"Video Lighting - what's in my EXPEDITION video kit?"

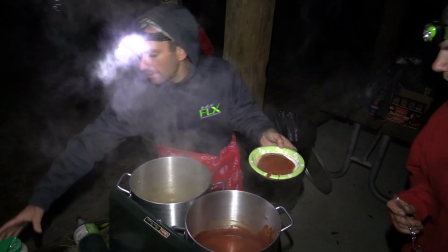493s
This way, wherever you point the camera, you'll be pointing your source of light as well.
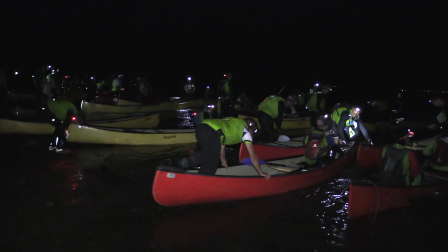502s
Now, the scene may have other sources of light. For instance, everyone in this scene is wearing a headlamp.
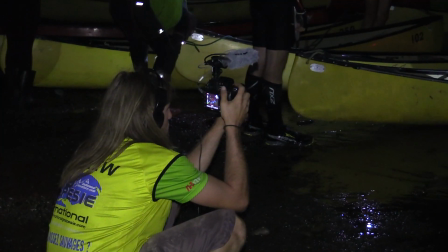509s
But, the on-camera light is a constant and focused source of light and it does a good job of brightening up the foreground.
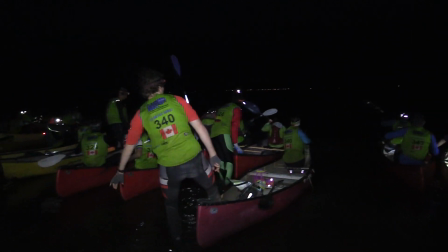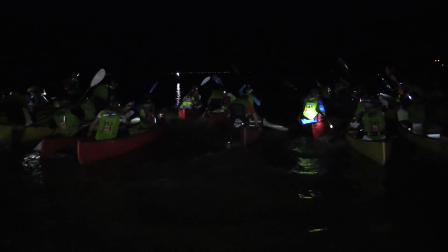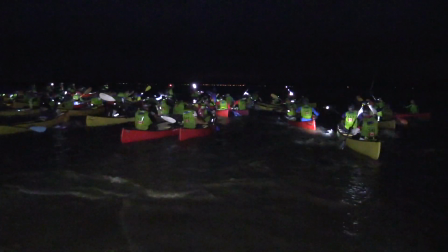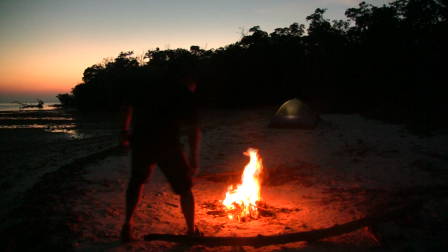533s
But we can also get creative by selectively placing our lights in key areas.
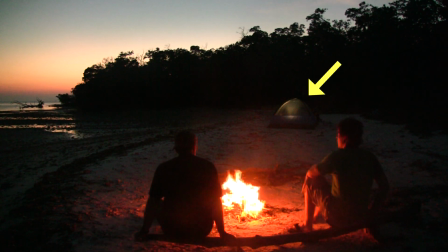539s
In this scene, I placed a small light inside the tent in the background.
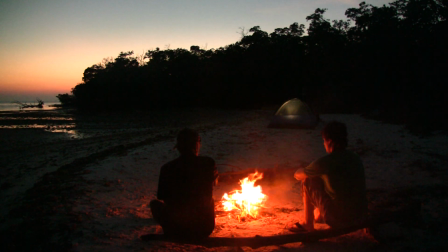544s
Now, it's not overly bright, but it just helps define the tent against the dark tree line.
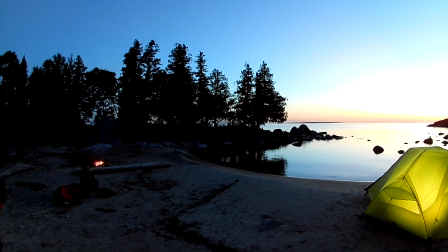552s
Here's a brighter example of that kind of scene where the video light is placed inside the tent, but it's pointing back towards the camera. And even around a bright campfire, one or two video lights can make a subtle difference. In this scene we're just illuminated by the fire,
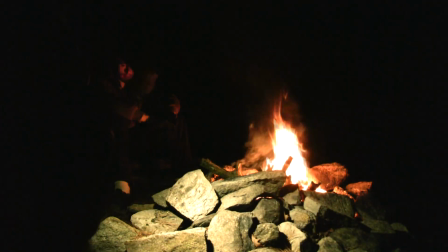575s
but then I get a single video light and I hide it behind this rock pile. Now both campers can be clearly seen, even if the flames die down a bit.
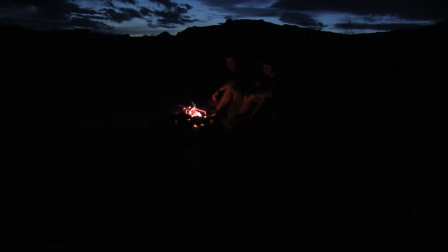593s
Now here's a scene where we're sitting around a smaller campfire and you can barely see us.
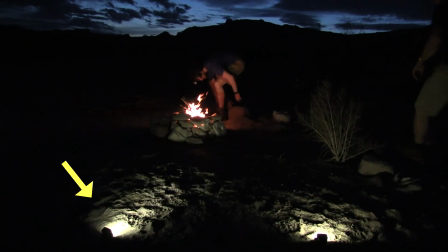599s
So what I've done here is I've added two video lights. They're both sitting low on the ground and pointing up towards us and now you can see a little more detail.
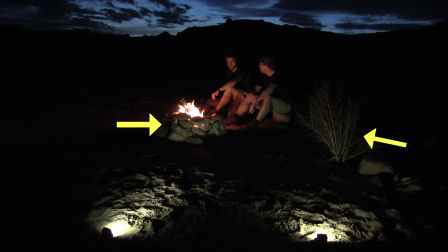611s
You can see the edge of the fire pit is lit, you can see this small bush and of course you can see both campers.
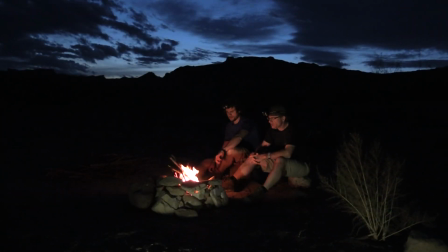621s
Of course in my final production I would frame this scene a little tighter to eliminate the sources of the light and make it look a little more natural.